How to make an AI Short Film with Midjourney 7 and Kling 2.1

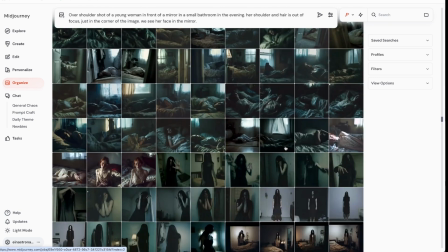[4:02]
So there are so many images,
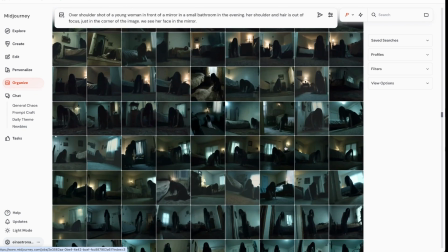[4:05]
and you can really see how many images I'm generating here until I find what I need.
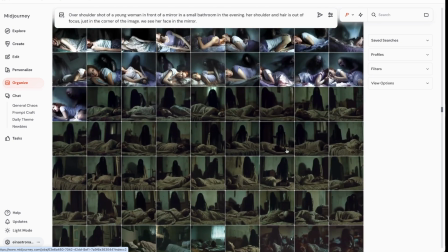[4:12]
It's really a lot. Look at that. Most of them I don't remember. Okay, here's another interesting use case,
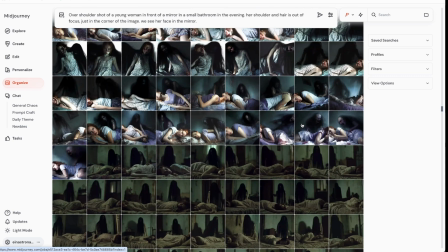[4:19]
because in the final scene I wanted the shadow to be on top of my character and they're fighting,
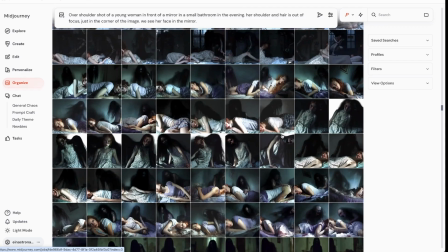[4:26]
which was kind of difficult. So I ended up looking online for images of sleep paralysis terror.
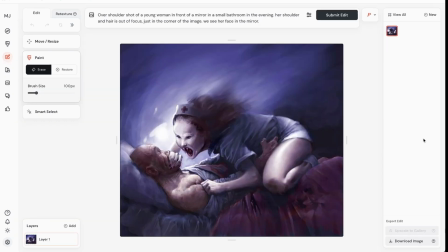[4:35]
So I found this one online, and I used this as a reference to create the final scene of sleep paralysis.
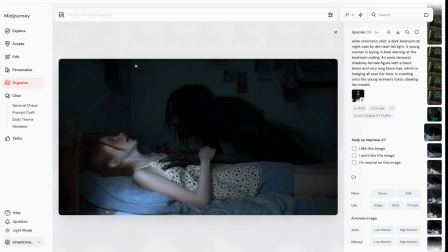[4:44]
I think one of these was the final result I went with, and then I changed the face because initially it had just this face, this black thing. I wanted it to have
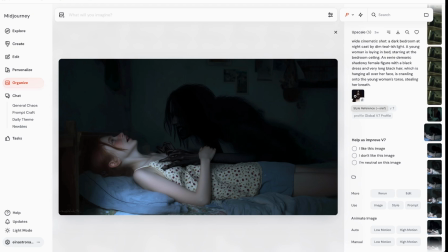[4:58]
a little bit more of a face, so I used another reference of Nika's character, which I made, which is this one.
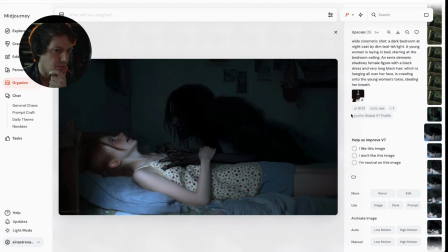[5:06]
A bit scary. And I used it as a style reference once again, and ran it together with the other image to get this result.
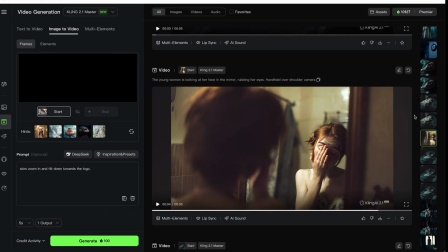[5:20]
And there we are. Back to Kling. I think that was much later in the process.
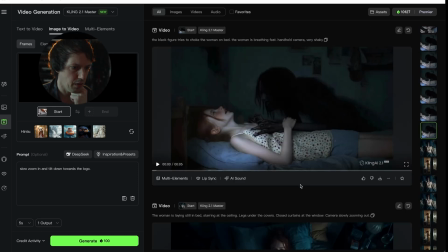[5:26]
Where is it? Oh, here it starts. So we have different versions of this, of them fighting.
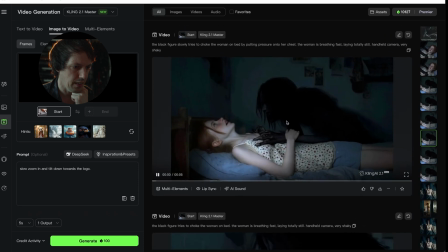[5:34]
I wanted it to start really dark and get less brutal over time when she starts to accept it,
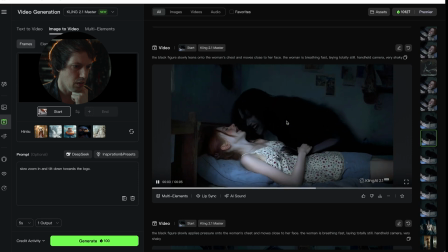[5:45]
up to the point where they kind of integrate, which was this one.
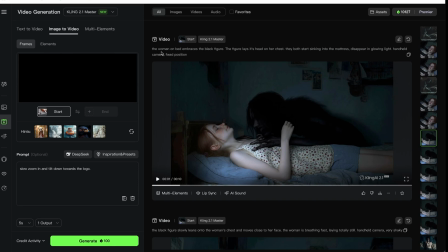[5:54]
I still really like it. The prompt for this one was, the woman on bed embraces the black figure, the figure lays its head on her chest, they both start sinking into the mattress, disappear in the glowing light.
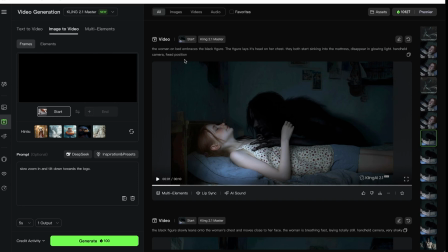[6:07]
Handheld camera, fixed position. Fixed position always kind of prevents the camera from moving closer if you don't want that. So that works. What you can also say is, camera keeps a constant distance.
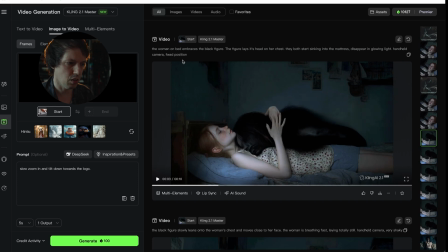[6:21]
I think that's what I sometimes say. Because when you say fixed position, you can also end up like this one, where the camera doesn't move at all. Sometimes it does, sometimes it doesn't. So then it's not handheld anymore. That's that. What else would I need to tell you about this process? Do you have any questions? Leave them down below. Let's go on. What would be next?
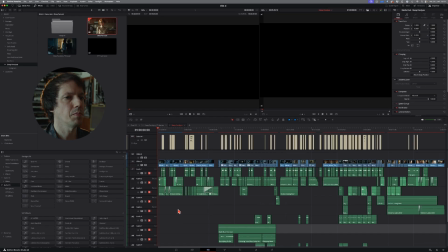[6:45]
Editing, I think. All right, so here we are in the edit.
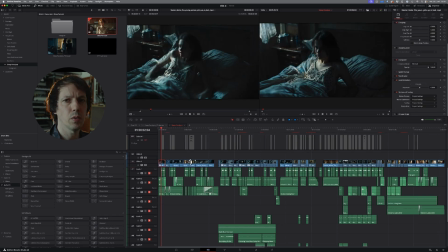[6:51]
And what I always do is I edit without sound first, and then add the sound later, because I want to make sure the pictures already tell the story I want to tell. And then sound design is just adding to it, like making it deeper, but it has to work without sound.
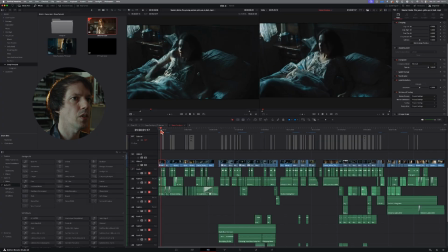[7:12]
So there we go. First scene, she's waking up, right? That was the original footage. So we have her laying in bed, going up, looking,
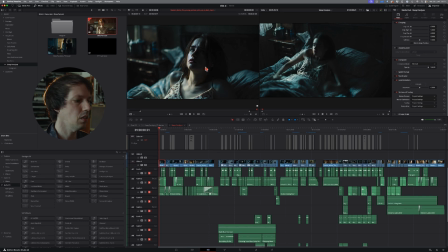[7:27]
and yeah, at the end you can see she kind of looks a bit weird here, her eyes. So that's where I cut out. And also it was enough for this scene.
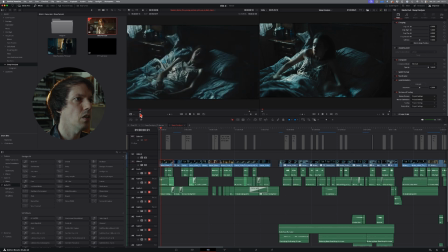[7:39]
And I also started a bit later because I wanted it to start with her jumping up right away. What I also did was I left a few black frames, so it would jump from black to this, her jumping.
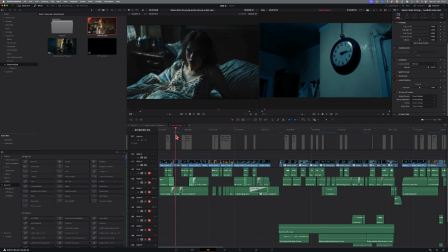[7:56]
And then next shot is the clock. The clock was, for some reason, a bit difficult to get a clock that worked in Midjourney, until I had one. It took several tries.